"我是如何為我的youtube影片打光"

我最近呢在我的留言區裡面看到非常多人在跟我講說欸 Jason 你現在拍攝的畫面非常漂亮你的顏色非常好看你的燈打得很好然後非常多人問我說該怎麼去做出這樣的應該說怎麼去打出這樣的光那我經營Youtube快五年以來呢用過應該說打過非常多種光然後場景也換過非常多種如果你是一路以來就在看我影片的觀眾朋友呢
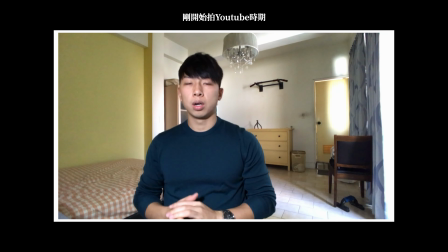[0:28]
你可能會記得我在最之前的影片裡面的背景是我用那種我記得好像是用我的台燈打的
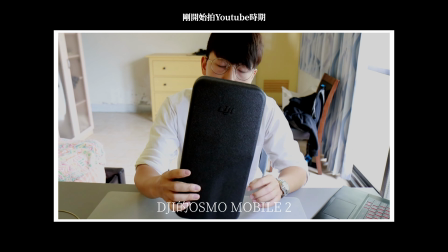[0:36]
然後背景都是那種我的房間然後旁邊還有床
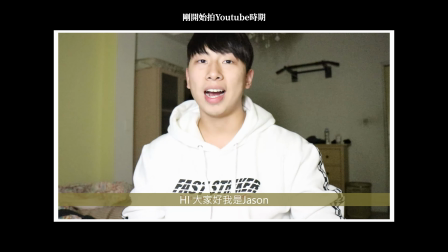[0:41]
然後後面的背景整個都亂糟糟的有我的櫥櫃啊等等非常多雜亂的東西
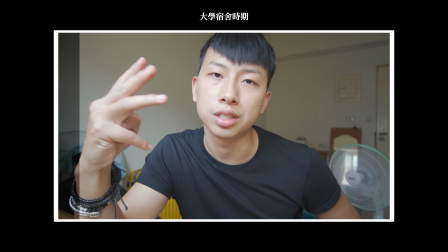[0:47]
然後後來我去高雄念大學的時候在我的宿舍裡面也是用台燈去打
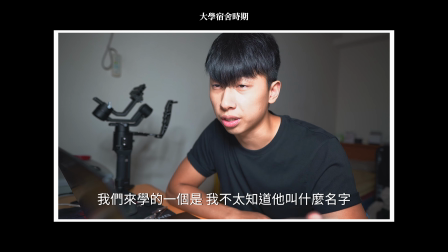[0:52]
然後到我稍微懂怎麼去找一個乾淨的背景
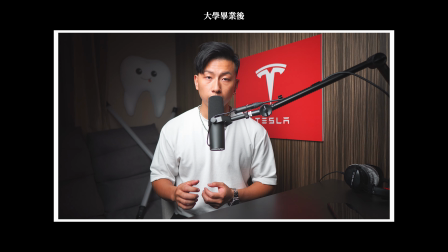[0:56]
然後到我稍微懂怎麼用好的光去打然後還有在我的房間裡面嘗試各種不同的鏡位
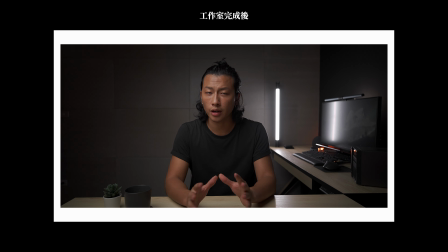[1:02]
然後到後來在我的房間裡面把它變成工作室
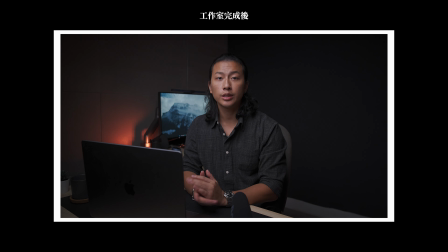[1:06]
然後也試了很多不同的鏡位啊不同的光不同的裝潢等等非常多種的變化然後到現在終於完成了我理想中的這種Talk in Ted的畫面對我現在看我的畫面我自己是覺得蠻喜歡的那我會一步步跟大家分析我是怎麼打這種TalkingTed影片的光然後我的背景、我的敬畏、我的器材等等的各種細節我全部會跟大家講
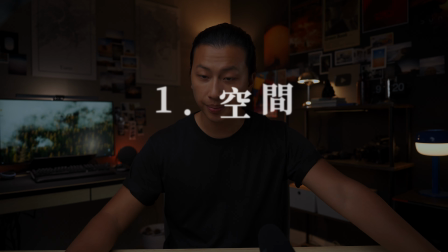[1:34]
那首先第一個就是空間那我之前有做過一部就是我的工作是開箱
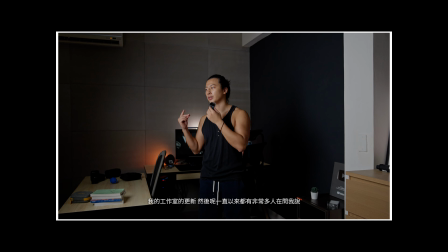[1:39]
還沒看過的朋友可以去看一下那那個時候的我呢非常受到這種minimalism
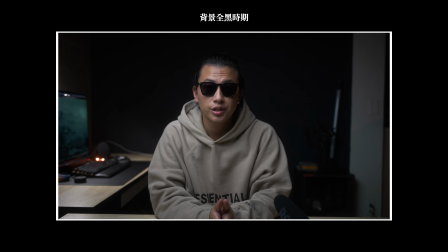[1:44]
也就是簡約主義的影響所以你可以看到我那個時期的背景等等的都是看起來
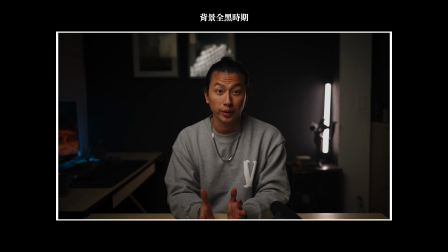[1:50]
什麼都沒有可能頂多就一個我的防潮箱或者是我的電腦桌
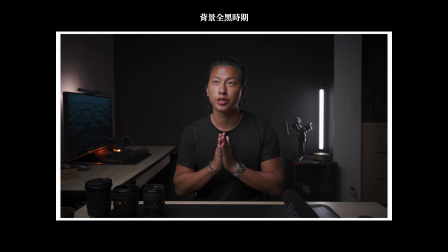[1:55]
然後什麼都沒有Literally 什麼都沒有然後整片牆都是黑的對 我這片牆是全黑的我是當初塗油漆的時候
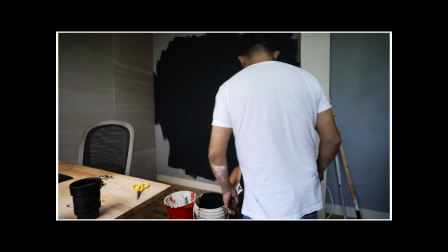[2:03]
我有稍微用白加黑裡面加一點白讓它有一點灰灰的但就是大概長這樣子那後來呢我漸漸受到了很多
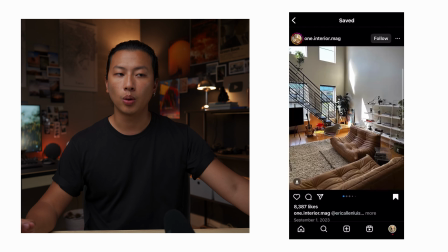[2:13]
我有看很多那種IG上面的那種Decoration的影片然後我也受到李維非常大的影響因為它是一個很喜歡那種很溫暖
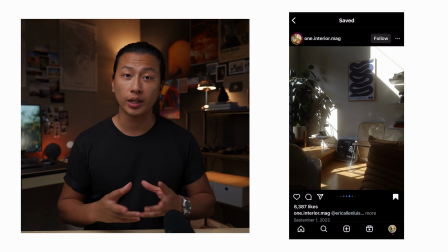[2:22]
然後很多那種植物啊很多裝飾的這種空間
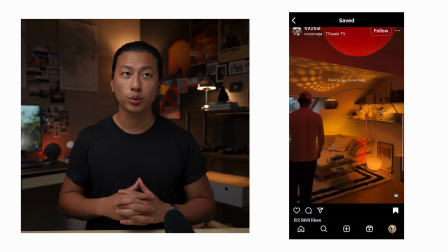[2:26]
那我也受到它非常大的影響所以我之後就開始也喜歡放一些
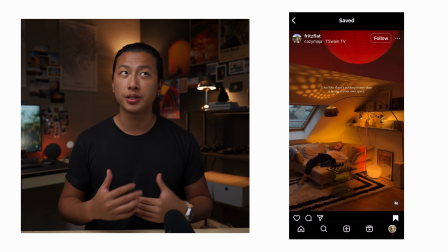[2:31]
在我的空間裡面放一些東西可以represent我的個性的感覺
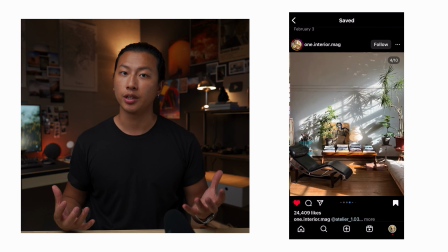[2:37]
就是去表現說我這個人是怎麼樣的一個人不然我之前的影片裡面那些背景啊
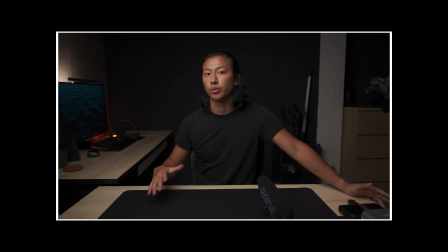[2:43]
我就覺得其實看起來真的蠻無聊的然後背後全是暗那我就開始思考說什麼樣的東西可以代表我什麼東西可以表現我的個性後來我就想到了沒錯你們現在可以看到我的房間的後面我的工作室的後面有非常多的這種Movie poster
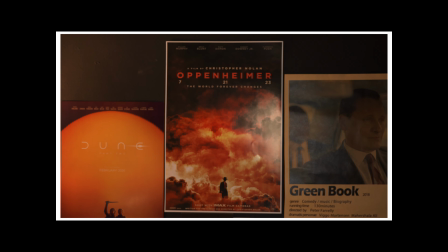[3:02]
就是電影海報因為我是一個非常非常喜歡電影的人然後前陣子我就自己去蝦皮啊各大的網站上面去找有沒有這些Movie poster
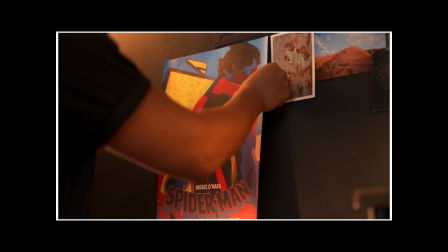[3:14]
後來發現有非常非常多就是蝦皮上面都有大家可以去看一下
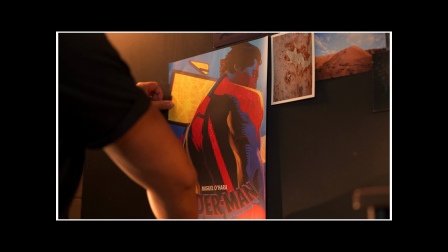[3:18]
然後比如說《沙丘》、《蝙蝠俠》、《幸福綠皮書》、《阿芬海門》
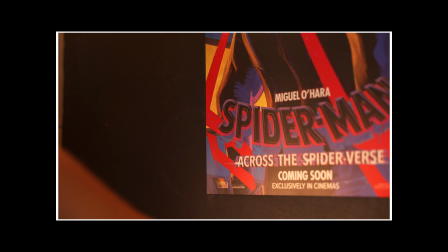[3:24]
跟《Spider-Man》都是我很喜歡的電影那除此之外呢除了電影之外呢
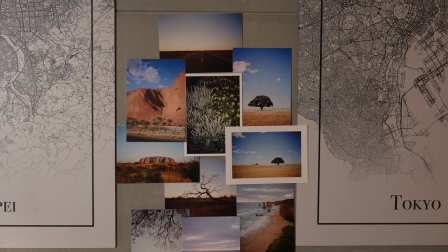[3:29]
影響我很大的東西就是一些攝影的明信片應該說影響我很大的東西就是攝影那我就想要把他們有點像是在我的牆上貼一些明信片啊攝影的東西然後很大部分都是李維送我的他有送我一本攝影集攝影的明信片集然後就把它撕下來然後全部貼在我的牆上